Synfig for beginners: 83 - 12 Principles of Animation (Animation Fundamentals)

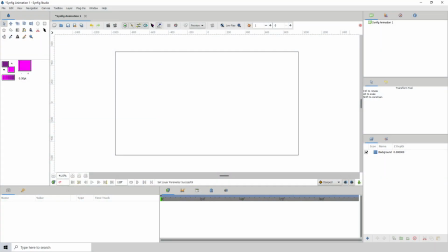1s
Welcome to this short course that I will be calling 2D Animation Fundamentals with Synfig. Now this is a small part of a larger course that I'm working on called 2D Animation Production in Synfig or with Synfig.
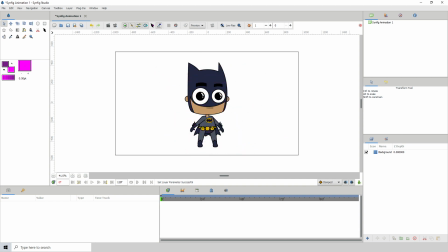14s
I haven't decided how I'm going to phrase that yet but if you're interested in animation or you want to be an animator this is a course for you.
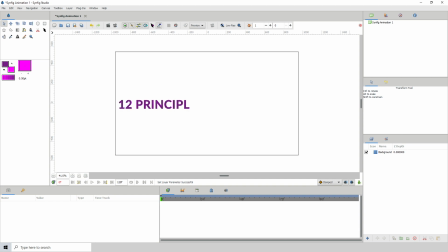24s
Now the first thing that I will be going over is something called the 12 principles of animation now if you actually do a search in YouTube
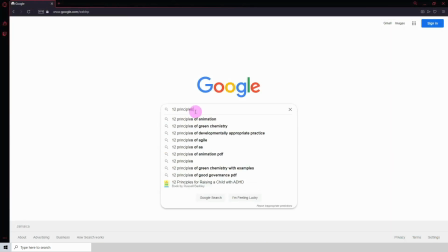32s
or in Google about the 12 principles you will see a lot of information about the the 12 principles but for the sake of my videos and my
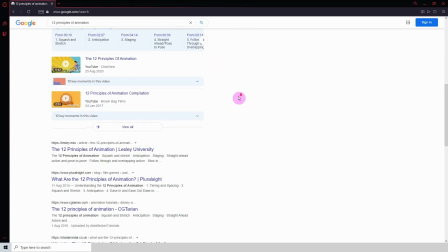40s
course I will be going over those 12 principles of animation so that you guys can learn what they are and how to
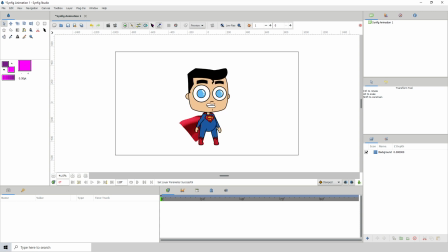48s
use them alright so without further ado let us begin number one squash and stretch It's basically,
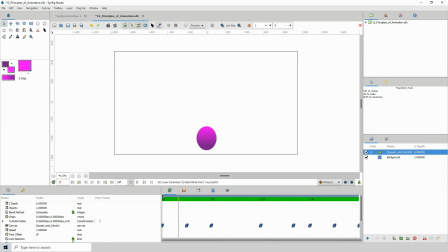55s
as it says, making a character or object squash and stretch. So the question is, why? Well this gives your animated objects the illusion of weight, mass and gravity. But wait, there's more!
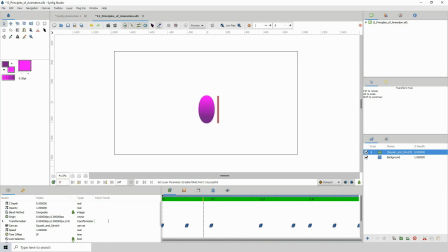68s
Always keep your eyes on the volume of the object, so that when the object stretches, it gets thinner, and when it squashes, it needs to get wider. Number 2. Anticipation. Now, this basically prepares the viewer for what is about to happen.
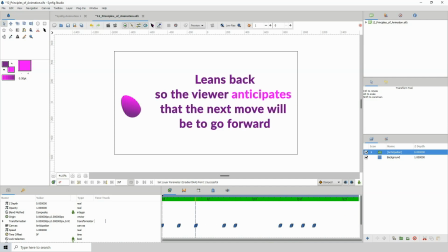84s
So, certain actions that when you see it, you can predict what will happen next, such as a baseball player or a cricket player dragging his hand backwards as he's about to pitch. In doing that, you can anticipate what he'll do next. Number 3.
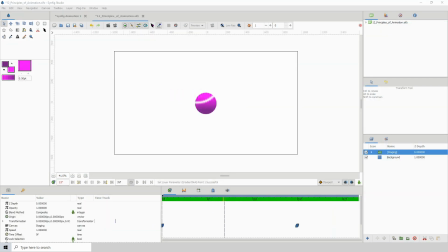101s
Staging. Basically, this is positioning your character in the scene in such a way that it brings attention to what's important. That is, if the character is a focal point, then our eyes should be drawn to the character.
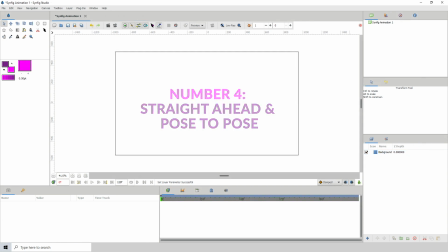116s
Number four, straight ahead and pose to pose. This refers to how you decide to draw your frames. Straight ahead would be you drawing each frame, starting at frame one, right to the end. Whereas pose to pose, you draw the first frame and the last frame, so you know where you'll begin and where you'll end.
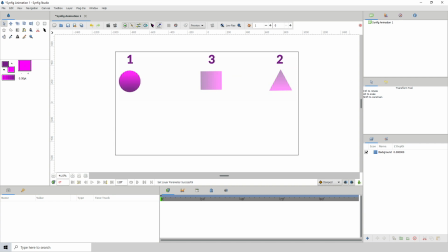136s
Then you draw a few frames in between to help you understand where the object will be at certain points and what its pose will be at that particular point. Then you go again and draw in the rest of the frames.
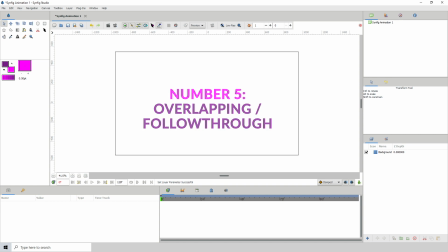153s
Number five, overlapping slash follow through. Overlapping action refers to the fact that when a character moves,
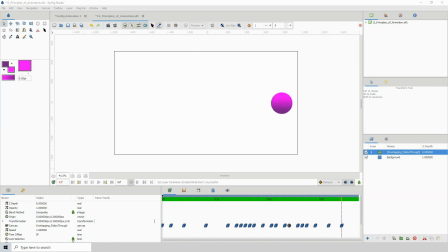160s
various parts of their body moves at different rates whereas follow through is when a character comes to a stop there are parts of the body that continue to move for a few more frames before stopping completely
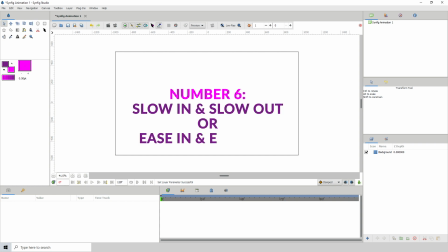174s
number six slow in and slow out or ease in and ease out this is when an object starts out slowly then gradually builds up speed then gradually slows down before coming to a stop for example a car.
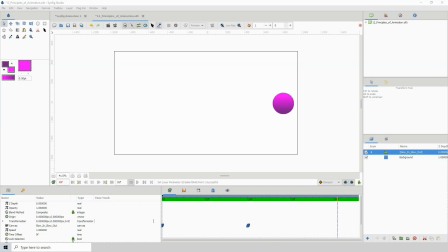190s
I must admit though that I keep forgetting whether slow out happens at the beginning and slow in happens at the end or vice versa. I don't think it matters though as long as you understand what it is and how to do it.
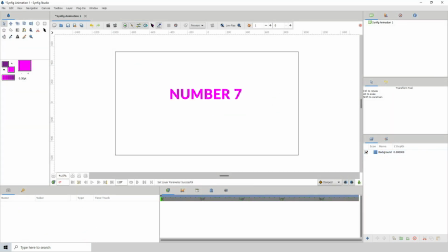204s
Number seven, arc.
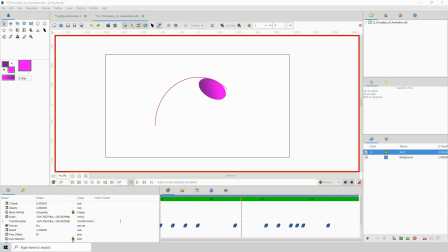206s
Arcs are everywhere from the way you swing your arms while walking to you throwing a ball from point A to point B. When animating, utilize arcs.